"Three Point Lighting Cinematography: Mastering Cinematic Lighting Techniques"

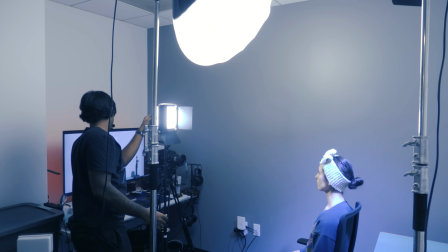[8:13]
I'm adjusting my fill light to making it 5600.
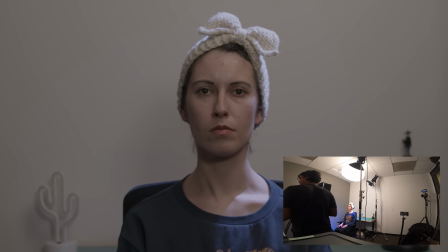[8:21]
Making sure she's in focus.
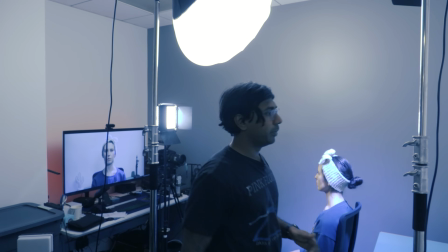[8:23]
Okay, I think I have my key light and my fill light fine-tuned, and I'm gonna fine-tune my
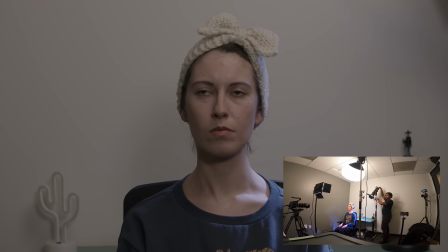[8:34]
rim light. I'm gonna bring that intensity down. Right now it's at 30%, so I'm gonna keep it at 30%.
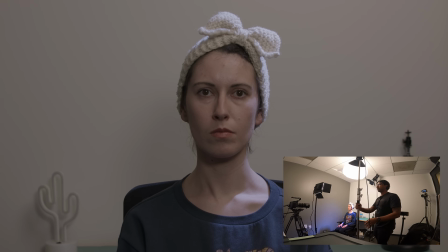[8:52]
Gonna move my key light a little bit.
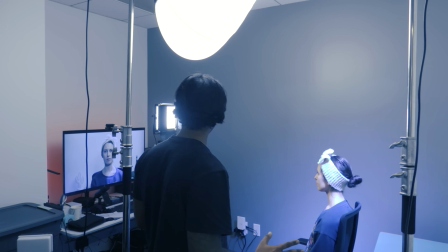[9:05]
Okay, so now I've adjusted my key light, I've adjusted my fill light, and I've adjusted the backlight.
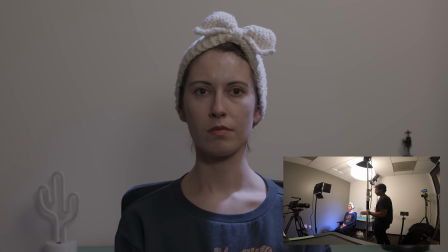[9:13]
So fine-tuning these swings a little bit more to get a more precise lighting.
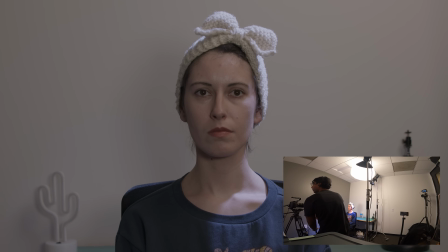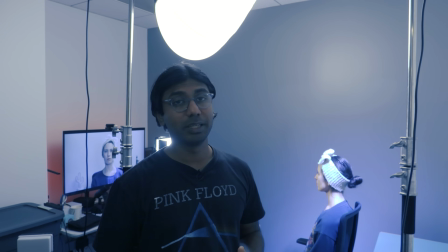[9:24]
And there we go. That's how you fine-tune your three-point lighting system. Now you have all three lights working together to light my subject,
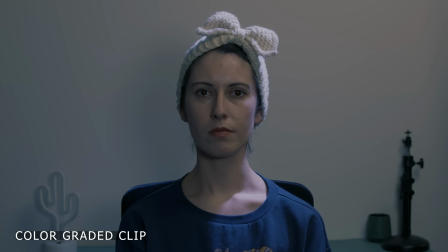[9:32]
getting some nice highlights, some nice shadows, making the scene a little more interesting.
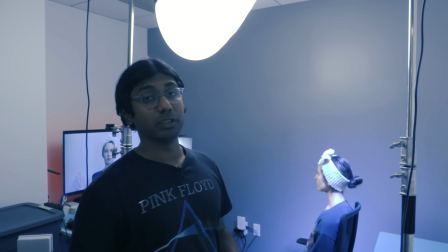[9:38]
Now, how do we go further? What can we do to improve this scene?
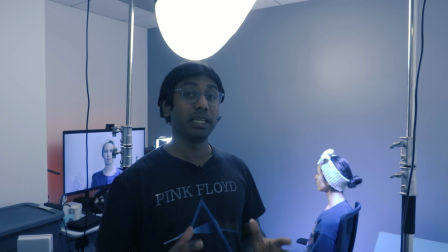[9:43]
We're gonna do some quick and easy lighting tricks here to enhance the scene.
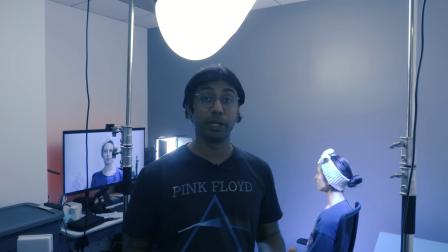[9:49]
So the first thing we're gonna address is practical lights.
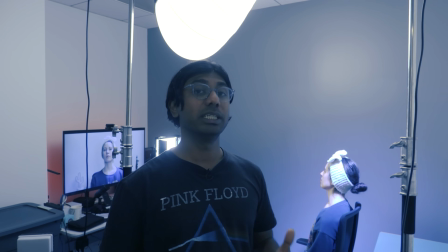[9:52]
Practical lights are a great way to enhance your scene by using lights that are in the scene to give them more interest.
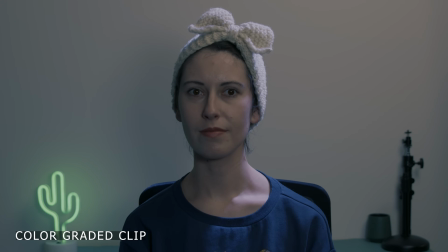[10:00]
So right now I have a little cactus LED light in the background, so that instantly adds some interest to the scene, a very different color.
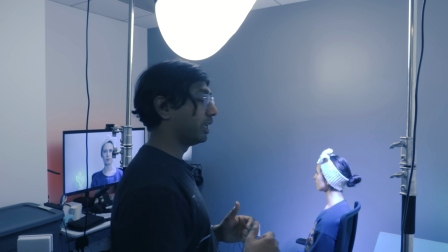[10:09]
So that's one method. And the second one we're gonna do is emulate another practical light in the scene.
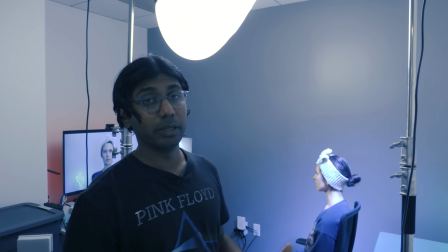[10:17]
So just how we did the monitor is not bright enough to project light onto Anna,
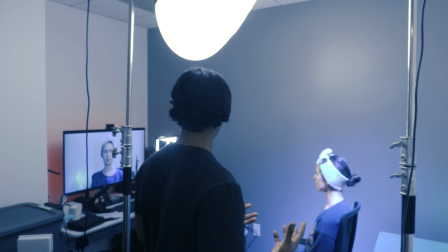[10:23]
but to emulate that monitor light, we put in another light.
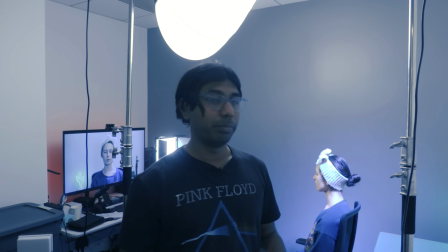[10:27]
So we're gonna do the same thing, but instead of emulating the monitor light,
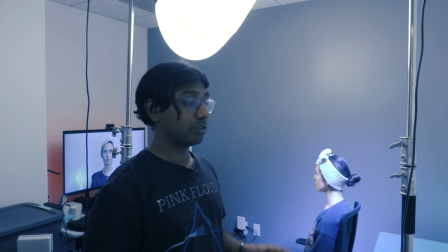[10:33]
in this scene, I'm assuming that the hacker has a souped up computer that's just glowing bright red.
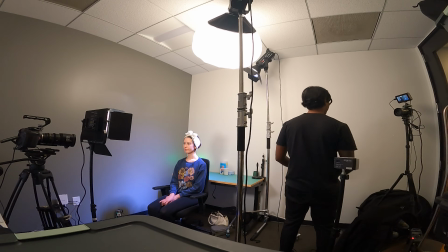[10:39]
I have a Alienware workstation that has red light.
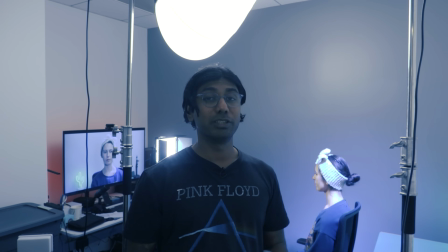[10:43]
I can turn it on, but it's not gonna be strong enough to cast light on her face.
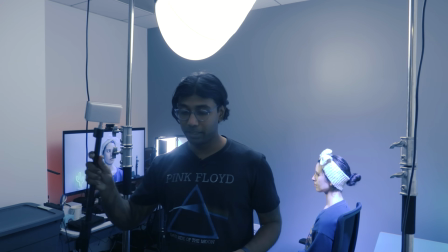[10:49]
So the best thing I can do here is set up another light. So I'm gonna use my nanolight here, turn it on.
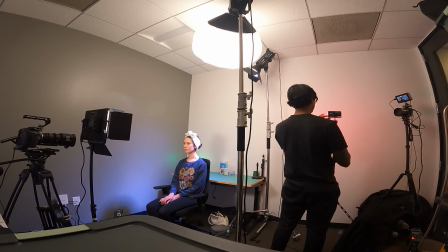[11:00]
And I have it to red. Let's make it a little more darker red if possible.
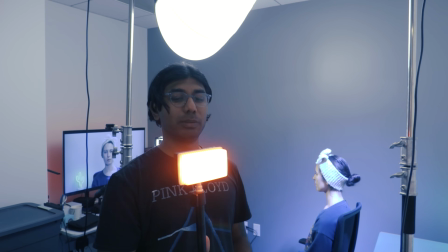[11:07]
Ooh, I like this yellow actually. So let's make this yellow instead of red.
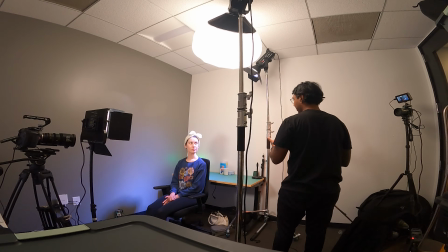[11:13]
Got that nice yellow that I really like. So we're gonna stick with that yellow.
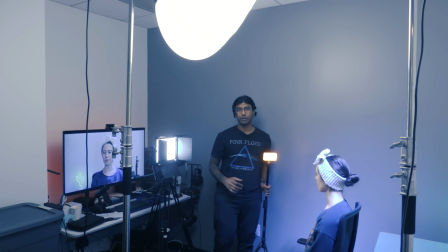[11:19]
We're gonna assume that in a different shot, we're gonna see some yellow lighting coming off of that computer.
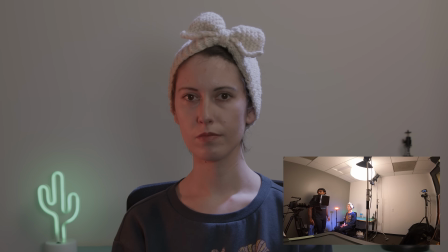[11:30]
There we go. What? A very serious hacker.
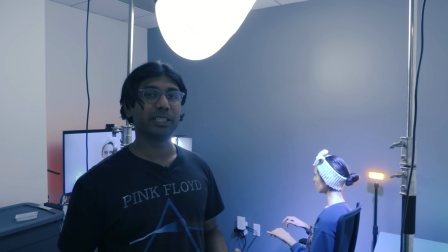[11:42]
Now we added 2 practical lights into the scene to enhance the scene.
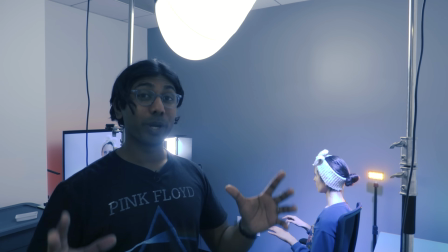[11:46]
Now, the second light that I place is not quite where that light from your computer tower would be,
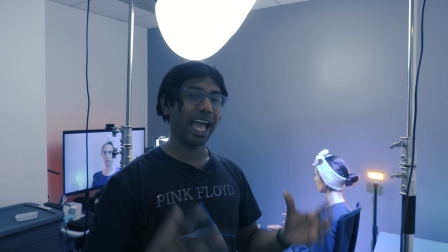[11:54]
but that doesn't matter. The whole point is to enhance the scene by adding in some lights that'll make your subject pop out more.
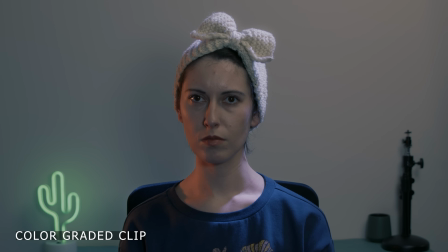[12:03]
So that's why I'm putting it, directly onto camera left, so that you get that harsh little detail on the side rather than flooding more light in to fill in the background. This way I use that light to my advantage.